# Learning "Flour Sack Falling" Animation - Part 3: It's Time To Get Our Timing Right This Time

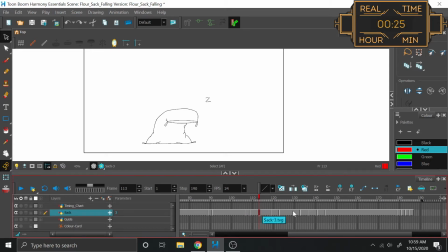5 on this first one because he doesn't have enough momentum to carry him very far, and 7 on this one because his head travels a little bit more. Yes. And then here. Well, everything else is on 2s.
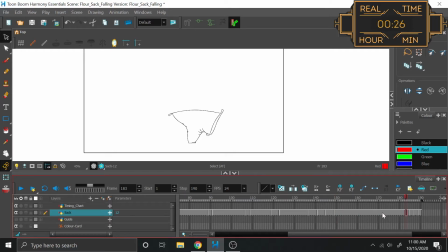Honestly, this transition from here to here isn't that complicated. It's just mostly drawing the same pose over and over. So the reason that I would want to do 2s over 3s or 4s is because obviously 2s is going to be less choppy. But that choppiness over this amount of time would only really be noticed if he was covering a really far distance.
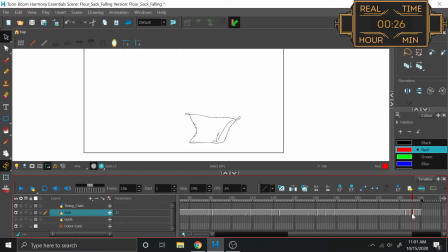Like if it was the difference between this frame and this frame, you could definitely notice the choppiness. But I think that between this and this, I'm not going to notice it as much. I'm going to try this part here on 3s. Everything else will be on 2s. For my own sanity. making it 33, which divides really nicely into 11.
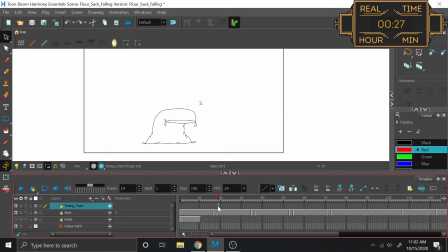What do you know? Alright, I'm not going to make a timing chart for these parts. It's arduous, and it accomplishes nothing. I am going to make a timing chart for these parts, though. So this frame here is going to be our curve into this.
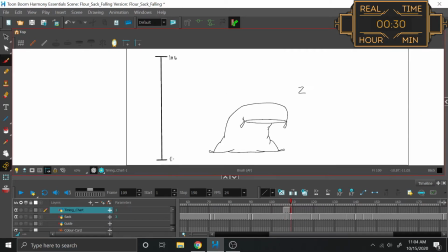Alright, so to begin with, we have 106, moving to frame 109, and that falls really nicely on 107. Okay, this is actually what the end point will be. So I'll make a note for myself. This is the end frame that we're moving into from here.
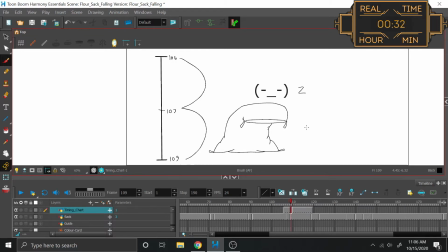Which means I'll have to create this frame first. So that way this one knows what it needs to curve into, and then from here, it'll ease into here, which I don't actually need this to say end. So starting on 110, ending on 117,
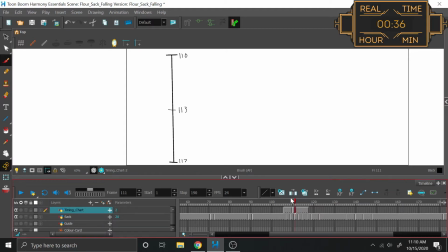middling on 113, and each of those, of course, middles again on 111 and 115. Then from here, going to here, 118 to 121, with a simple drop onto 119.
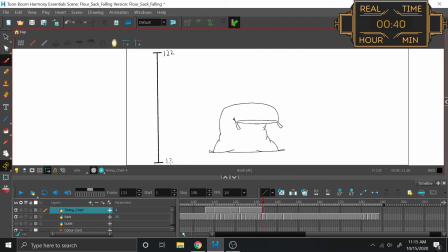This is 5, which starts on 122, ends on 133. Nice middle here, 127. Ah, and then this becomes thirds. Interesting. Not what I planned, but I can make it work. So we have our thirds, which are on 123, 125, 129, and 131.
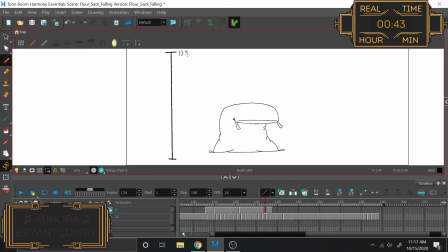And this one is unlike the last one, nice and simple. 134 to 137, with an even on 135. And similarly so here, 138, 141, and 139. And how nice!
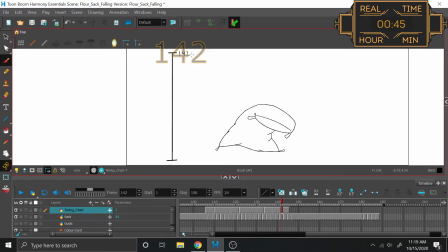Yet another simple one. 142, 145, and 143. And now, of course, our personal favorite. We start the long haul on 146. It ends all the way on 181. Alright, let's divvy this sucker up.
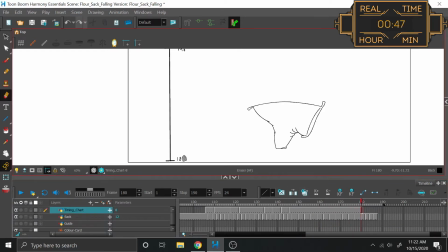And then get rid of that one. So actually, we end on 180 with 11 frames. So it looks like our middle here is 162. And then here on 153, there's a third. And then 147 and 150. I'm going to be those thirds there.
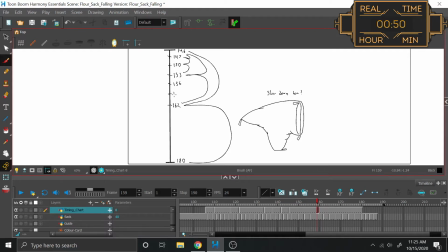And then this is 156 and 159, which comes out to those thirds. Oh, I suppose I could have been doing timing charts on both sides. That way the loops aren't always like condensing on one another, but oh well.
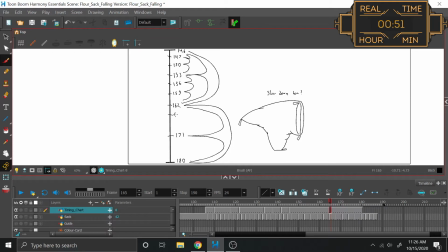Alright, then here on 171, halfway. This is going to be 165 and 168. And this is going to be 174 and 177. And voila! We have our timing. Alright. Oh, wow.
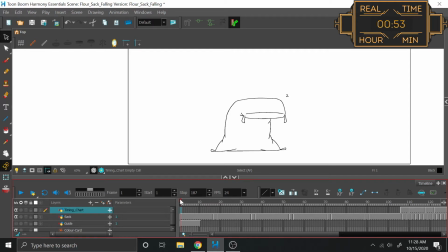Oh, that was my chest. Oh, that was brutal.
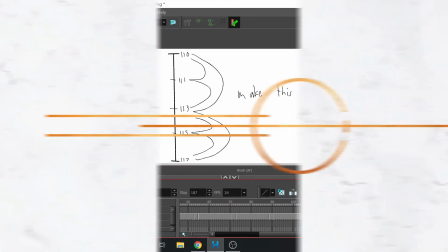Alright, let us get this party finished. Alright, let's pull up some onion skins and see if we can't figure out how to make this one work.
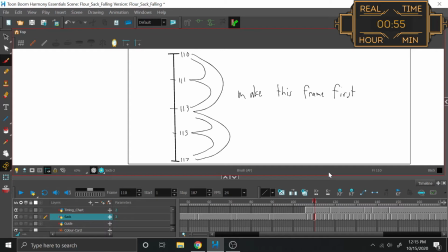This will be the last breakdown that we have to make before we can just blindly start twinning. That's not bad. Yeah, it's not bad at all.